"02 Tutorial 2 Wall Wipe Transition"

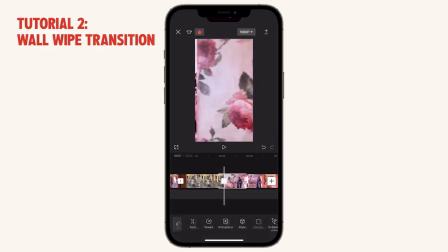249s
Start somewhere here, split, delete.
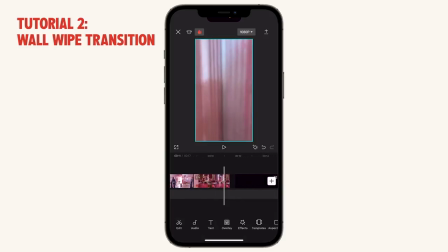254s
Also this one, split, delete the first part, split, delete the end part.
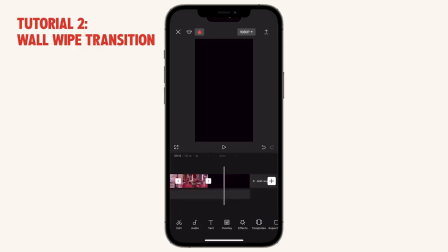264s
And of course there's just a little add at the end, we can delete it.
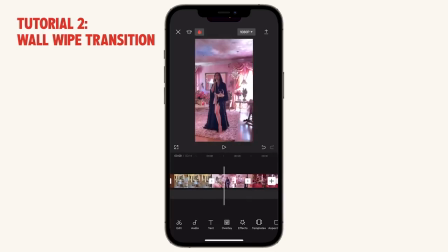269s
And so now what we're going to do is treat each of the clips because they're not very consistent in color. This one looks kind of green, so I'm gonna go in, I'm gonna adjust the color.
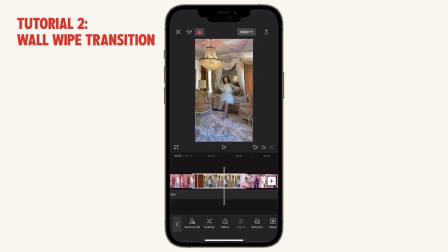281s
So we go to filters, adjust, or you can go directly to adjust here, and let's change the hue. So I want to make it a bit more pink like this, and this one I am a bit dark,
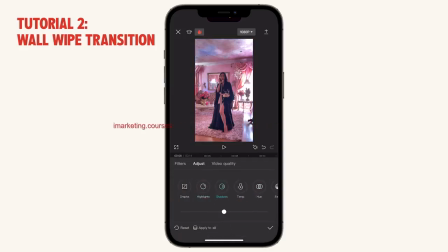300s
so I'm going to go into adjust, and I'm going to bring up the shadows a little bit, maybe bring down the highlights, and I'm going to just add some contrast. Maybe I can try the brilliance as well, see if that works.
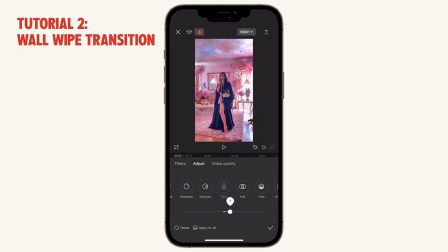318s
Now it looks a little like it could be a bit warmer in temperature, so I'm going to adjust the temperature a little bit as well. And I think that looks good. And now we can go here and adjust this.
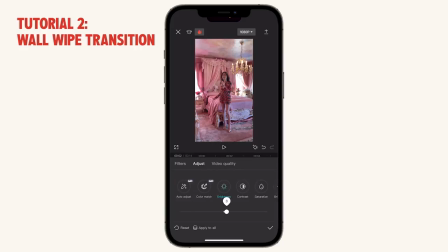334s
I'm going to just increase the brightness a little. Maybe increase the shadow just a little bit. All right. Much better, right? Now I'm a lot brighter than before.
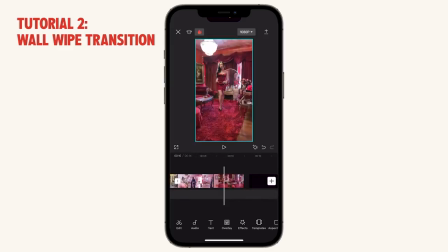351s
Okay, last clip, I think the color looks fine, but one thing I do want to point out is that if I were to refilm this, I would definitely refilm it so that the subject is always roughly the same size and in the same place in the frame.
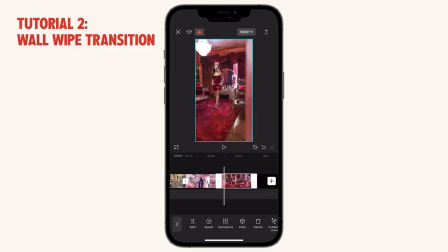366s
So you can see that this one, we start with the subject being towards the middle upper part of the frame,
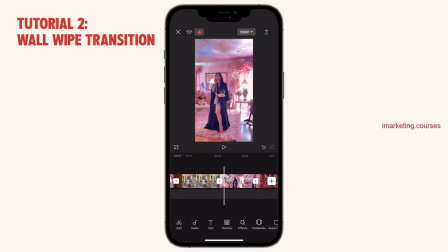373s
whereas this one, we're on the bottom part of the frame. This one we're kind of in the middle and we're smaller, and then this one we're in the middle towards the bottom. So they're all quite inconsistent, you know.
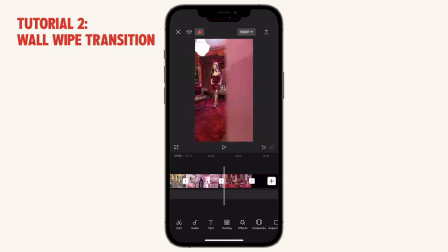384s
Although if you make a clean wall wipe, it won't matter too much where you're standing, but it would be nice to match it, and that would just be bringing in the concept of match cutting. So what I'm gonna do is probably only adjust this clip a little bit, just bring it down.
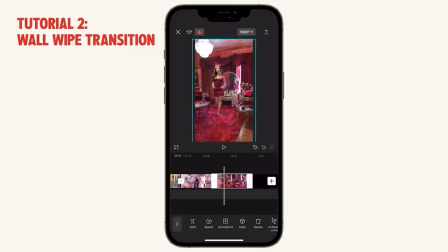403s
So I'm gonna pinch and zoom, crop in, and then just bring it down so that at least it's not so high up in the frame, it's more in the center.
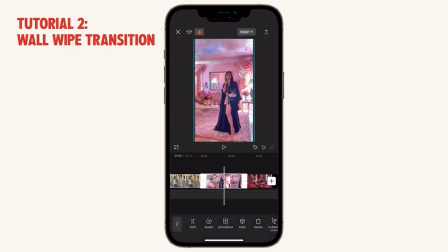412s
Maybe for this one I will just pinch a little bit and then move it up so that they at least, you know, match a little bit better. Also, I do feel like this clip went by really fast.
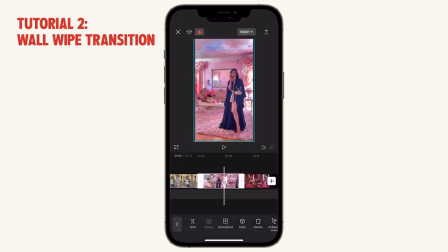428s
Like I barely got a few seconds on the subject, so I'm gonna go into speed. And I'm just going to speed it down by maybe 20%, so to 80% of the original speed.
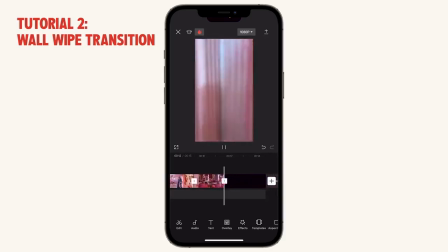441s
That looks a bit nicer. Okay, great. So now everything is looking good together. Now we're going to create layers so that we can mask each clip. Let's first play it through, because I actually think for this first clip and the second clip, it's actually,
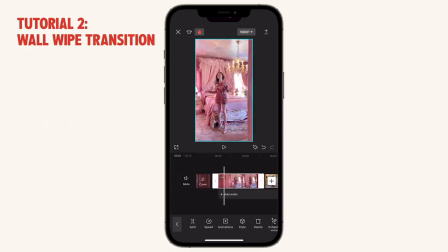461s
the textures are actually so similar between the two walls that you could potentially not have to mask it and just trim it and they'll connect well. I think this can be seamless enough where we don't have to mask it,
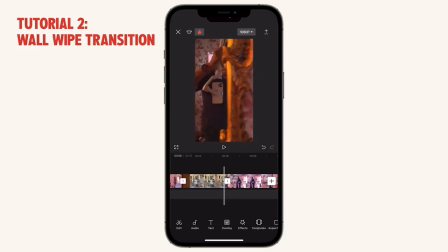474s
but look at the next clip because the videographer shows in the mirror. So we're going to have to create a mask and overlay this clip on top of this clip and then mask it out and come into this clip.
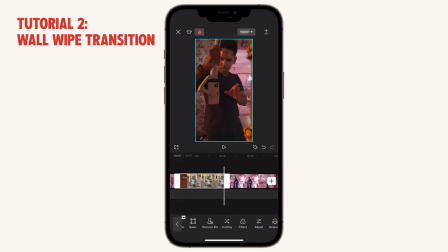489s
So let's make this an overlay by tapping on overlay.